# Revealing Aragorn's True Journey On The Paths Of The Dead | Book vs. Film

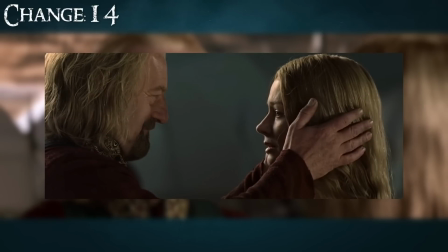[16:26]
But in order to avoid jumping around and giving you whiplash, I'm going to address the final changes regarding the Muster of Rohan now, and then we'll end the video with the Paths of the Dead.
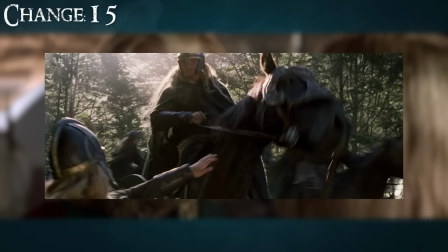[16:34]
So first up, we see a brief scene in the movie of the Rohirrim preparing to leave, and Merry is told that he cannot come with them.
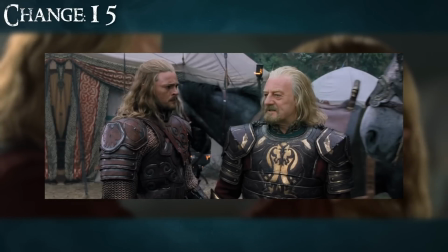[16:41]
Technically, this is true, but it doesn't happen until later as the movie removed the first part of the Rohirrim's journey.
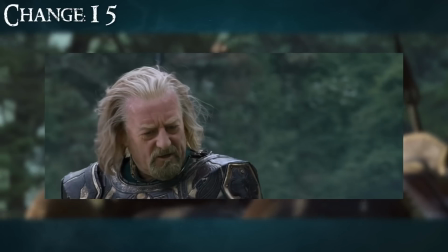[16:47]
They actually needed to go to Edoras first, where they would restock their supplies and then continue to Minas Tirith.
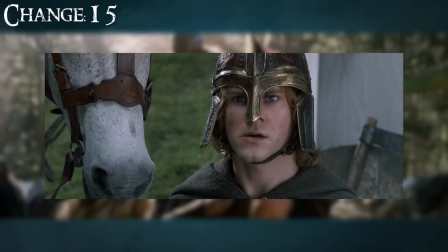[16:53]
So Theoden tells Merry at Dunharrow that he won't be going with them all the way to Gondor, but that he can ride with him for now until they get to Edoras.
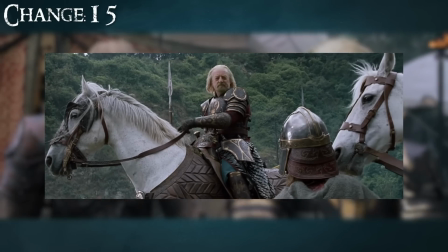[17:00]
It is after this brief interaction that Éowyn comes up and takes Merry away to give him armor, as she tells him that she believes he will need it in the end.
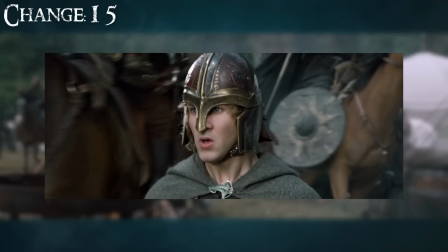[17:08]
Then the Rohirrim and Merry all set out for Edoras, and after resting and replenishing supplies,
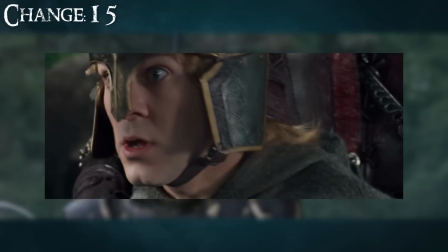[17:13]
the riders prepared to set out again, with Merry begging the king once more to let him come.
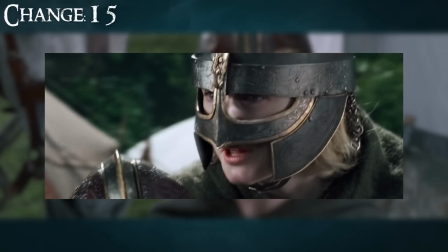[17:17]
But after the king confirmed that he would not let Merry ride with them, Merry found himself being approached by a young rider.
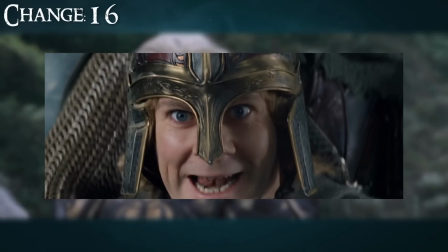[17:23]
And this triggers our second change with this scene in the movie, which is that Merry doesn't know it's Éowyn.
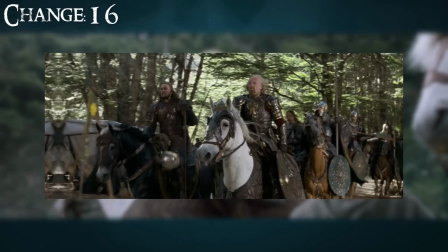[17:28]
In the movie, Merry gets picked up by a rider and then he quickly learns who it is, but in the book, he simply sees a young rider approach him and offer to take him along.
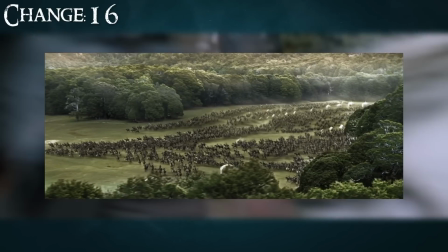[17:37]
Merry thanks him but says he does not know his name, and the rider says, "Do you not?
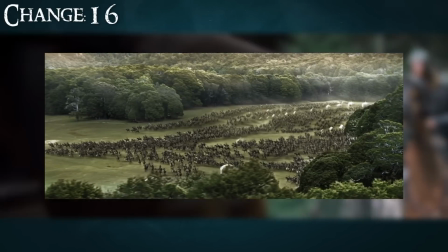[17:41]
Then call me Durnhelm," and that is the end of the chapter. So now that we've wrapped up Merry, Theoden,
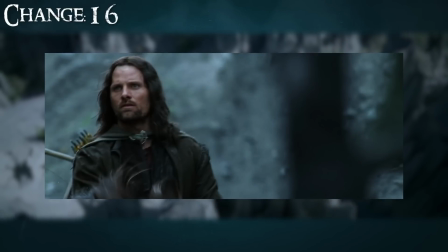[17:46]
and Éowyn's involvement, we can solely focus on Aragorn and the Paths of the Dead for the rest of our changes.
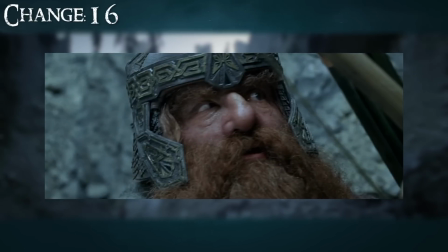[17:51]
In total, we have 7 remaining alterations that the movie made to this crucial moment in the story.
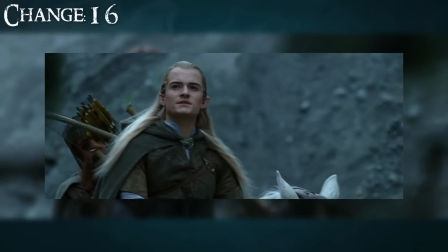[17:57]
So let's rewind a bit and go back to where we last left Aragorn and company.
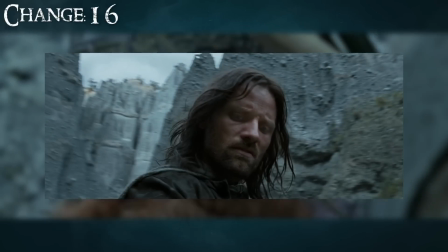[18:00]
In the movie, we see them slowly riding on horseback through the ravines in the mountain, and they eventually come to the door.
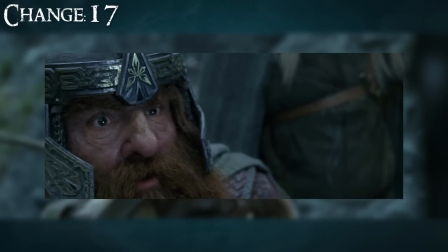[18:06]
Once they arrive, we see the horses run away. Well, that's change number 1, because they actually take the horses in with them.
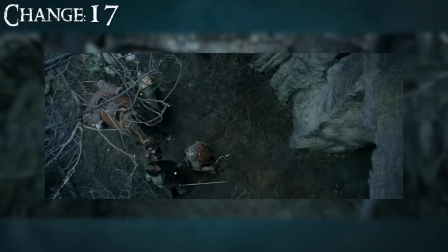[18:13]
Halbarad tries to tell Aragorn that no horse will enter,
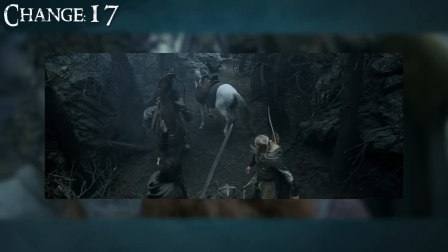[18:16]
but Aragorn states that many leagues lay beyond them if they make it through the pass, so the horses must come too.
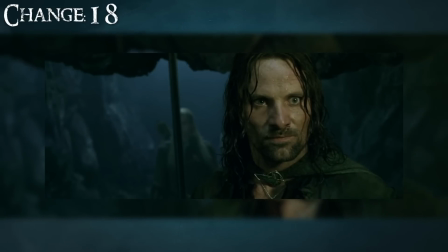[18:22]
The next change is more of an omission, as we read that after an unknown amount of time walking through the mountain, they eventually saw something glittering in the cave.
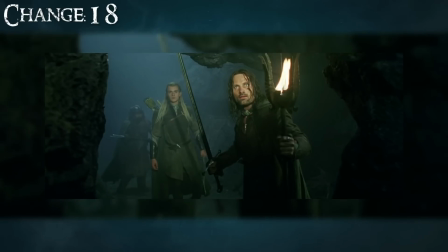[18:29]
Aragorn approached it and saw that it was a dead body whose bony fingers could be seen clawing at a door that was sealed shut.
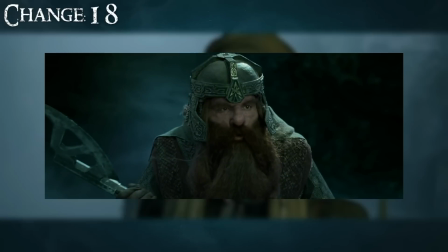[18:35]
This skeleton belonged to none other than Baldur, son of Brago, the one Theoden had mentioned earlier, but Aragorn did not touch the body and quickly got up,
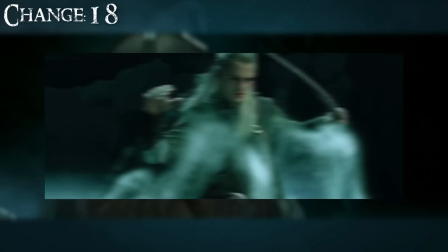[18:43]
shouting into the darkness at the ghosts who were following them that this is not his errand and that the dead can keep their secrets.
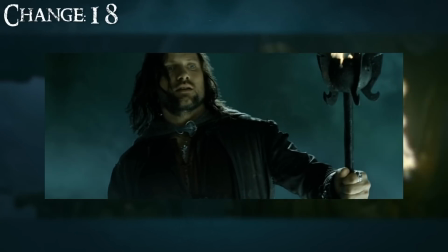[18:50]
Instead, he shouts at them that he only asks for speed, and then he says that he summons the dead to the Stone of Eric.
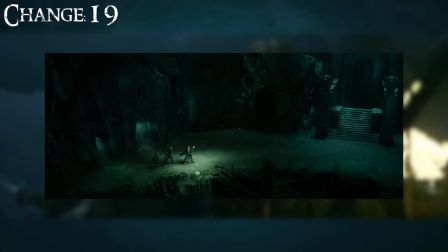[18:56]
And this is where we have our next couple changes. As in the movie, we watch Aragorn confront the King of the Dead and then nearly die while trying to leave.
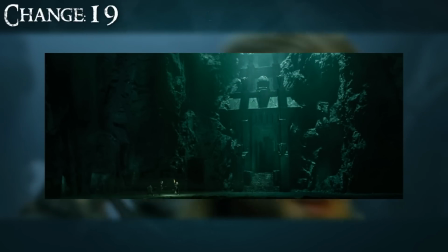[19:03]
The main change is that, beyond what I just mentioned, they don't speak to the dead in the mountain.
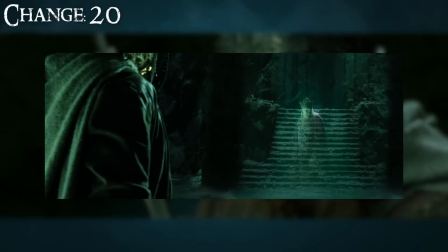[19:08]
But this also means that they don't almost die in a skull avalanche.
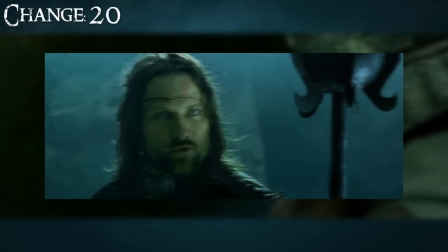[19:11]
Instead, they continue to walk through the mountain for most of the day, only emerging from the ravine about 2 hours before sunset.
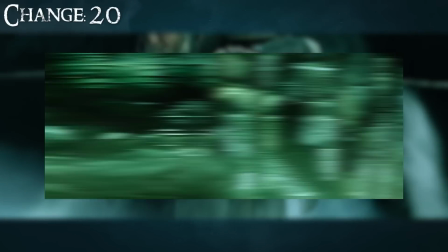[19:18]
So if they don't confront the dead inside the mountain, when do they? Well, that's where we come to one of the largest revisions regarding the Paths of the Dead.
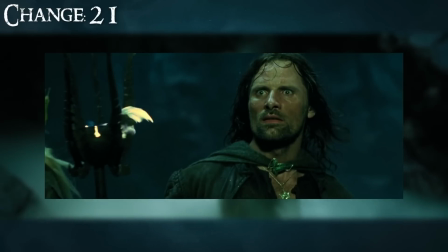[19:26]
You see, Tolkien writes that after exiting the mountain,
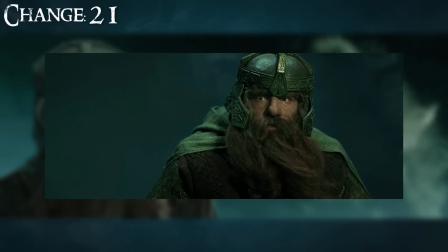[19:29]
Aragorn instructs them to make haste as they must reach the Stone of Eric before sunset. Now, if you don't know,
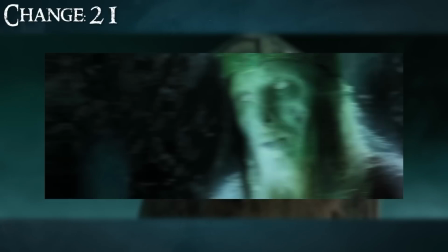[19:35]
the Stone of Eric was a large round black stone that had been brought out of Numenor and set on the Hill of Eric by
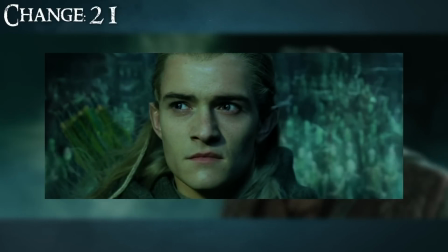[19:41]
Isildur. This stone represented Isildur's lordship and also acted as a place of meeting.
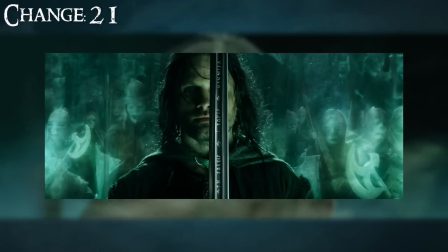[19:45]
Plus, it was a sign of the covenant that the men of the mountain made with Gondor, as it was the place where they swore allegiance to Isildur.
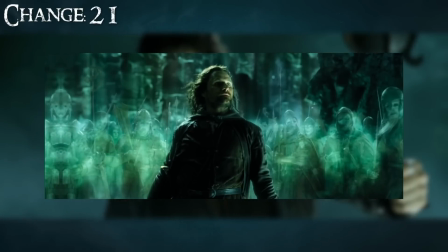[19:52]
So, when the men of the mountain did not hold to their oath, Isildur cursed them and said that one day they would be summoned to the stone again to fulfill their oath.
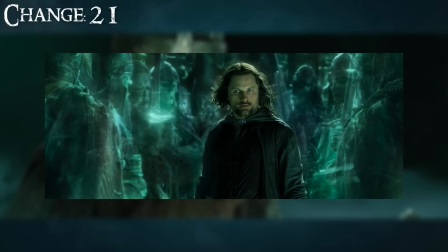[20:00]
That being said, I kind of understand why this was removed from the film.
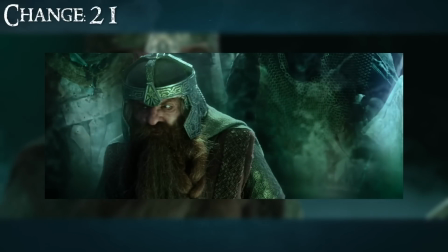[20:03]
First off, building up the mountain for them to just pass through unharmed would seem a bit anticlimactic for the film.
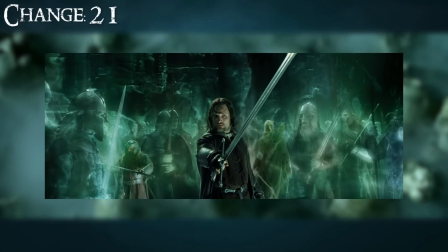[20:09]
Plus, after they exit, they had to travel a couple hours to the Stone of Eric, so that would add time onto the film as well.
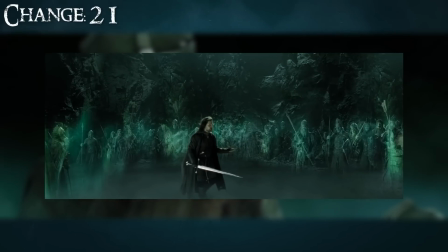[20:15]
Then on top of all of that, you have to explain the complex lore and symbolism behind some rock,
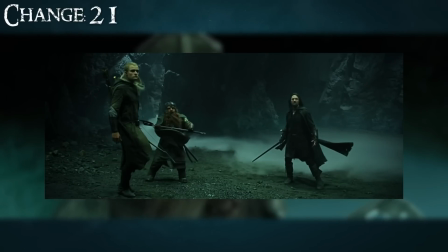[20:20]
so the viewer of the movie understands why it was necessary to summon the dead there and not anywhere else.
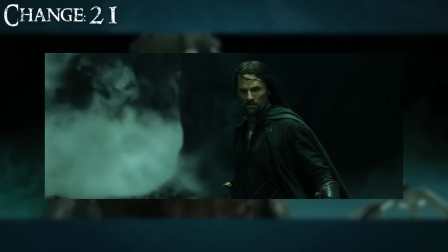[20:26]
All in all, it makes sense why Jackson and co. just decided to have all of this take place in the mountain.
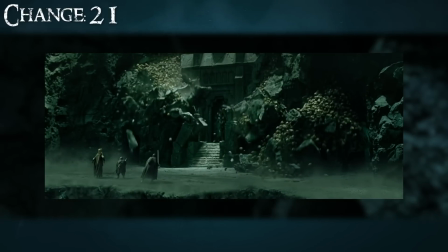[20:30]
But no matter how necessary the change might have been, it's a change nonetheless.